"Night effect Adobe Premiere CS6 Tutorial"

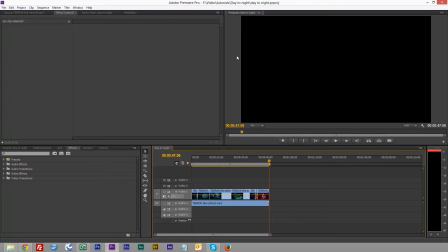16s
Hello and welcome to Beyond the Lens. Today we are going to look at how to change footage that you've shot in the daytime to look as though you've shot it at night.
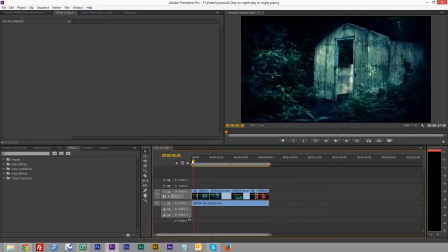27s
I have here a short film which I did called Terror, and if you look on here you'll see it's shot in the daytime.
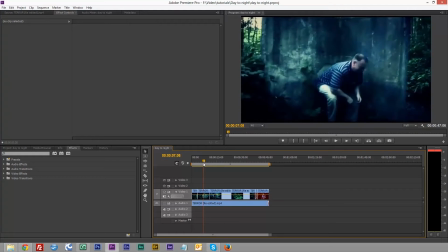36s
We have the man running into this little abandoned fallen down shack.
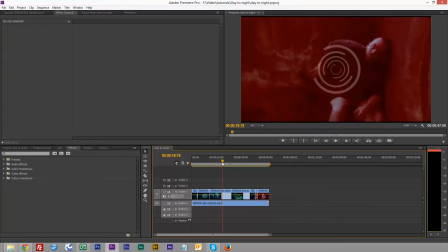40s
We have the monster coming out, seeing him. He runs into a clearing. Monster finds him. He drops his phone when he sees the monster again, and it comes and gets him.
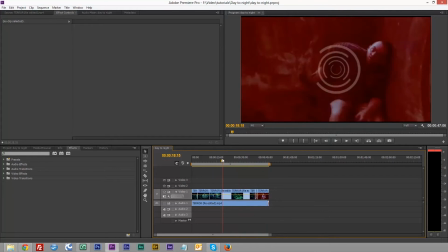54s
But what I want this to look more like it was shot at night. Give it more of a scary feel.
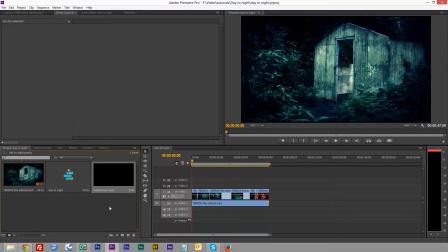61s
So, first thing we're going to do is we're going to right-click on our project bin,
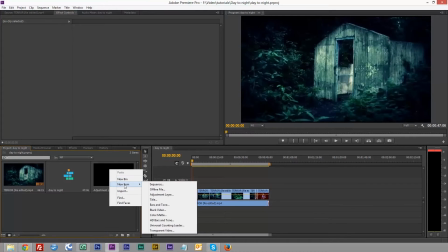69s
and we're going to put in, where are we, new item, adjustment layer.
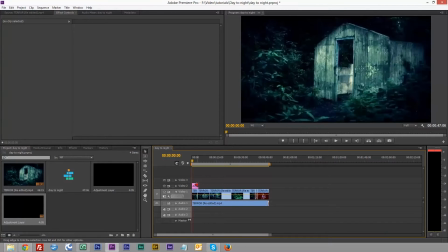77s
And then we'll drag the adjustment layer onto our timeline and just drag it out. Excuse me, I've got a bit of a cold here. I think I might be losing my voice. My kids think it's wonderful. We're going to our effects.
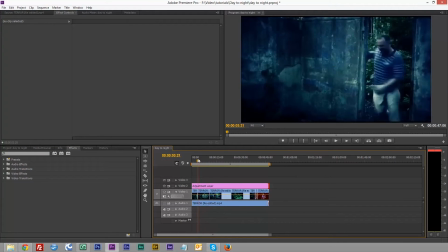94s
If we look at this, we've got here on our adjustment layer, the first thing we're going to do is desaturate. So if we go into our video effects and we find our color correction, there we go.
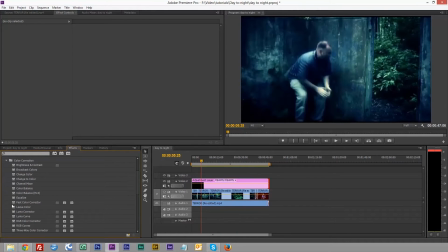110s
And first thing we're going to use is fast color correction. Reason why we're using this, we're not changing the color, we're changing the saturation of the color. So, just under the big wheel, you've got your saturation. We take this down to about 30.
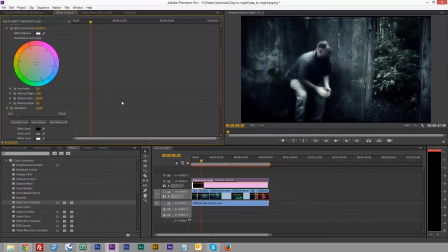131s
There we go, 31. You notice straight away on here, a lot of the color's lost. This is because at night, you don't see much colors. If we just turn that off, you'll see the color come back in and out.
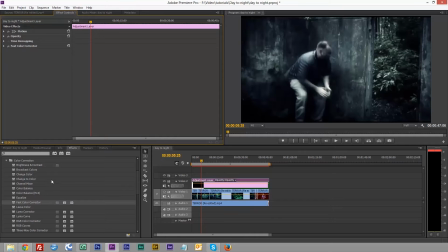146s
Now we've done that, we're going to really make it look as though it's night. So what we want now is our RGB curves. Now, you can either drag it again into your effects panel or drag it onto the subject in your timeline, whichever way you want.
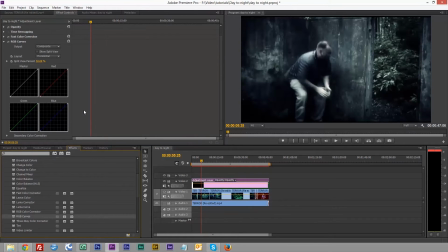161s
You could use levels, but I prefer using RGB color. You can do a lot more with it. First thing we're going to do is bring the master, the white balance, down a bit, about to there.
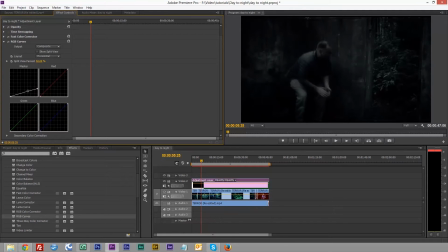176s
Then we'll give it a little bit of a boost, a little bit of a tweak. So you get a bit too much. A little bit.
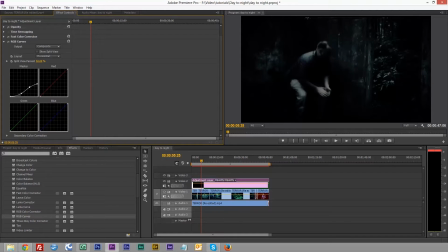There we go. Now, next thing is we're going to reduce the red.
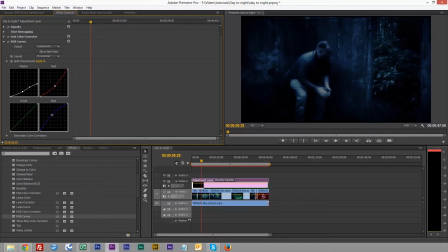206s
And increase the blue. Now, for some reason, film at night, when you're recording at night on film, it sort of brings out more blue colors, whether this is because of the moon or what.
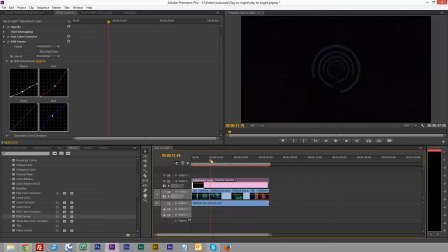220s
And there we have our man running in at night, but it's cutting down what the monster sees. So what we're going to do, if we enlarge the timeline using your plus or minus keys, can enlarge it.
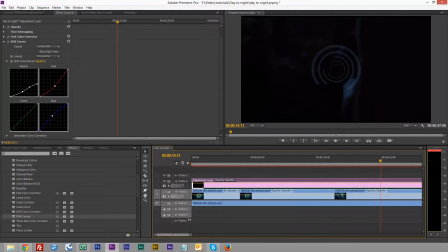235s
And what we're going to do is, using our cutting tool, we'll go along to where the monster first sees him. I'm using the arrow keys just to move the timeline along one frame. There we go. So